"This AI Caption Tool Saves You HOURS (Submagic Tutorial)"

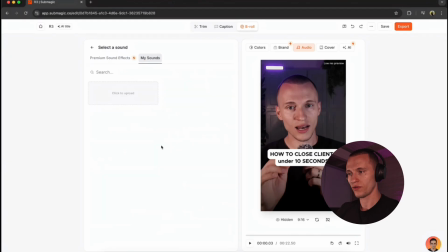8:10 So you can either add a sound effect, which is actually cool right now, or if you don't find any sound effects useful, or you can always upload your own sound effects.
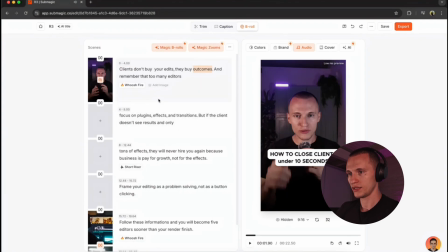8:18 But let's see what Submagic offer. So we added this whoosh fire sound and let's see how that sounds.
Clients don't buy your edits.
So yeah, it always add extra attention on the beginning of your clip. Now you are not just using a text hook, but you are already using a sound effect text hook.
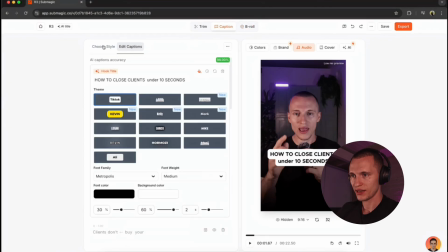8:35 That means people are gonna stay longer on your video. So after you have edited your video, pick the style you guys want, added them music,
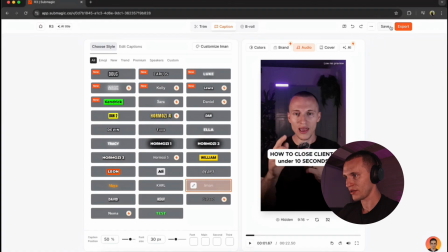8:42 text hook, and all this, all you just gotta do is here to click save and wait until it's saved. And now you can hit just export and export right away straight to your computer and it's ready to post.
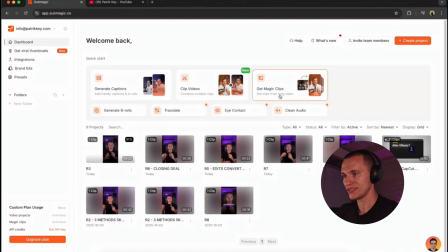8:53 But let me guys right now show you the magic clips. This works the best with the podcast.
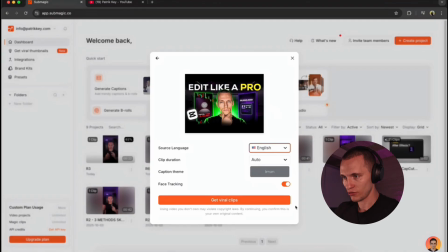8:58 I'm gonna paste my own video into this. Let's see how this works with my video. It's gonna show you here the ETA.
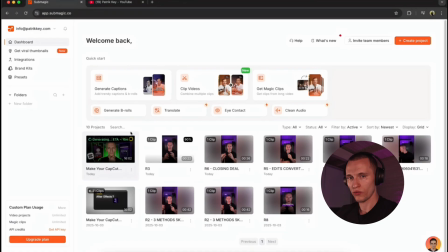9:03 So in my case, it's 16 minutes. So right now it's gonna be analyzing the video and picking the best parts. And after 16 minutes, you're gonna have your short form content ready to post, including captions.
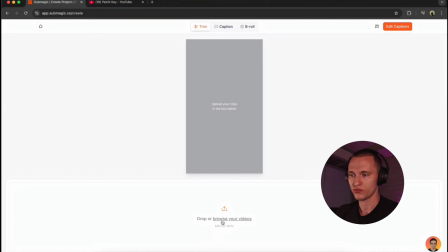9:14 And if you decide not to use any editing software like CapCut, Premiere Pro, DaVinci Resolve, you can easily paste in your video in here.
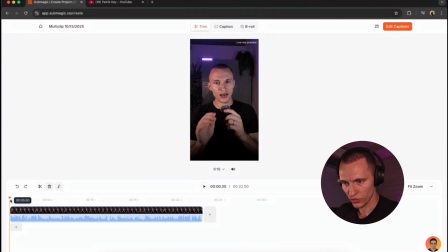9:21 And they also have this trim function where you can go through this video and cut whichever parts you don't like.
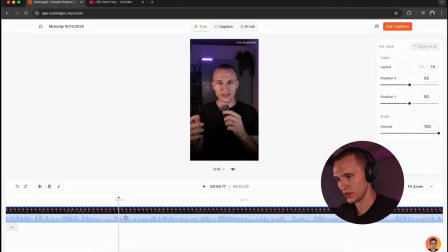9:28 It works the same as in every other editing software. So just beat the cut and maybe you want to cut here. And now just select this part you don't like and hit delete on your keyboard. And boom, just like this, you can start trimming in Submagic right away.
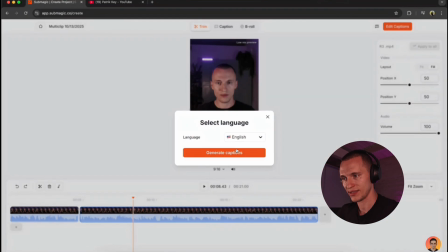9:43 And right now you can just hit edit captions and generate captions. And it's going to generate the captions you guys like. Here is the video I just uploaded.
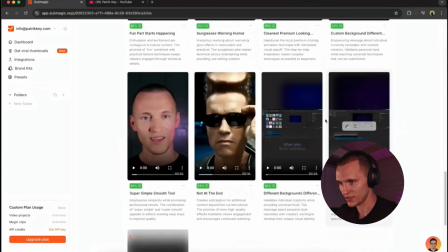9:51 Let me guys show you some of these clips, what it actually does.
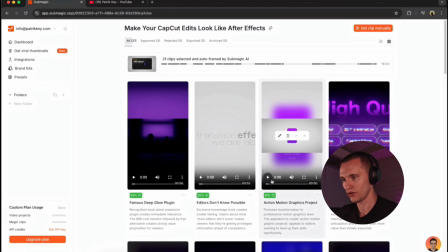9:55 And because this video is already edited, I'm not sure it's gonna work the way we want, but at least it can give you the idea how this tool works.
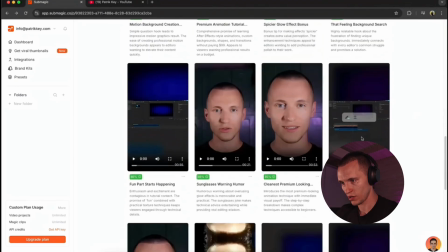10:03 So just maybe play this one.
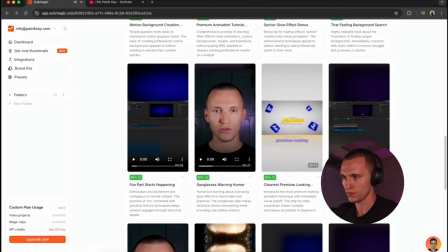10:05 We are starting this video with one of the cleanest, most premium looking animation, the After Effects style slide up, slide down captions.
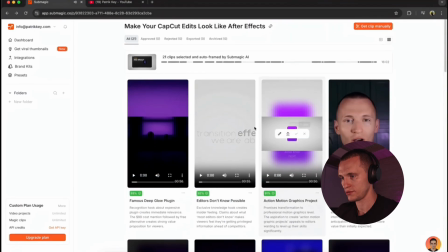10:12 Here's the legal.
Like I said, it picked the best parts in this video, which I believe it did a great job on these.
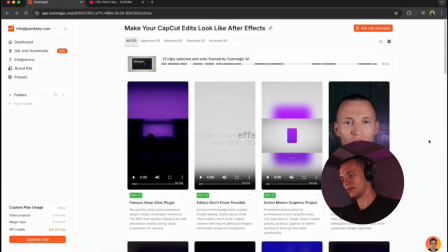10:19 But in my case, it's not going to be working with my videos since these are already edited. But if you're cutting someone's podcast,
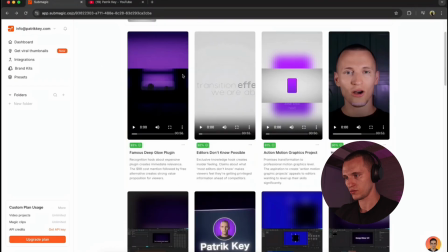10:25 this is the great tool since it's going to split the video into multiple short form content pieces and it's going to add the captions in just a few minutes.
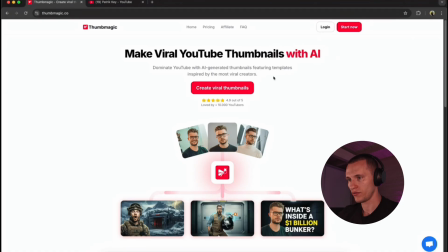10:33 Or you can even generate a thumbnail with this platform. So if you want to generate a thumbnail, you just upload your future.
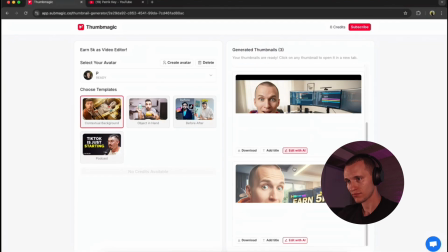10:40 I already tried this and yeah, it gave me this result. I would say it's almost myself.
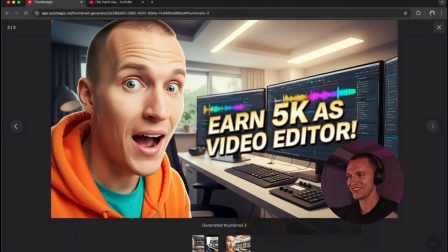10:46 You guys can compare between these two persons. I think it's pretty close, to be honest, for the AI.
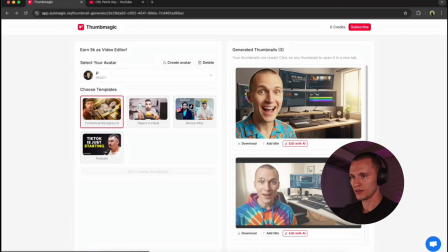10:53 I understand they are just starting out with these thumbnail generators,
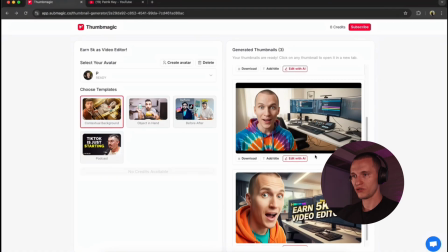10:57 but I'm sure this gonna be generating better thumbnails in the future, or maybe just in my case, it generated these types of thumbnails.
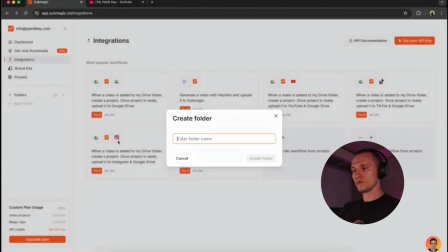11:06 Oh, this one's actually super funny. Maybe you work with a client and you wanna use this for your client.
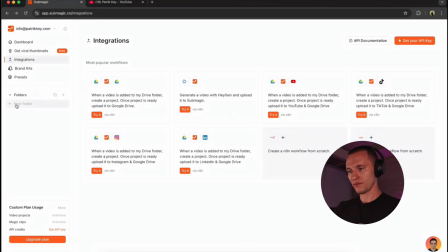11:12 All you just gotta do is to create a folder here and type in the client number one, boom, you create a folder and all your videos you're gonna be uploading for your client number one is gonna be staying in this folder. So everything is nice and organized. And then you can easily set the style of your captions and keep generating the same captions for your client.
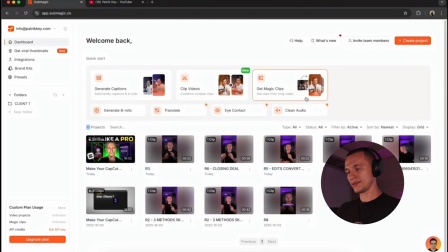11:32 That way you're gonna be able to deliver a lot of quantity and quality at the same time instead of spending hours in editing these videos manually.
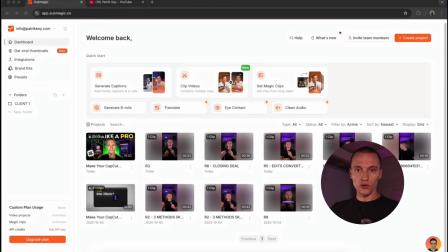11:40 So let me know guys, what do you think? Would you rather edit your videos yourself or would you rather use this Submagic tool to do it for you?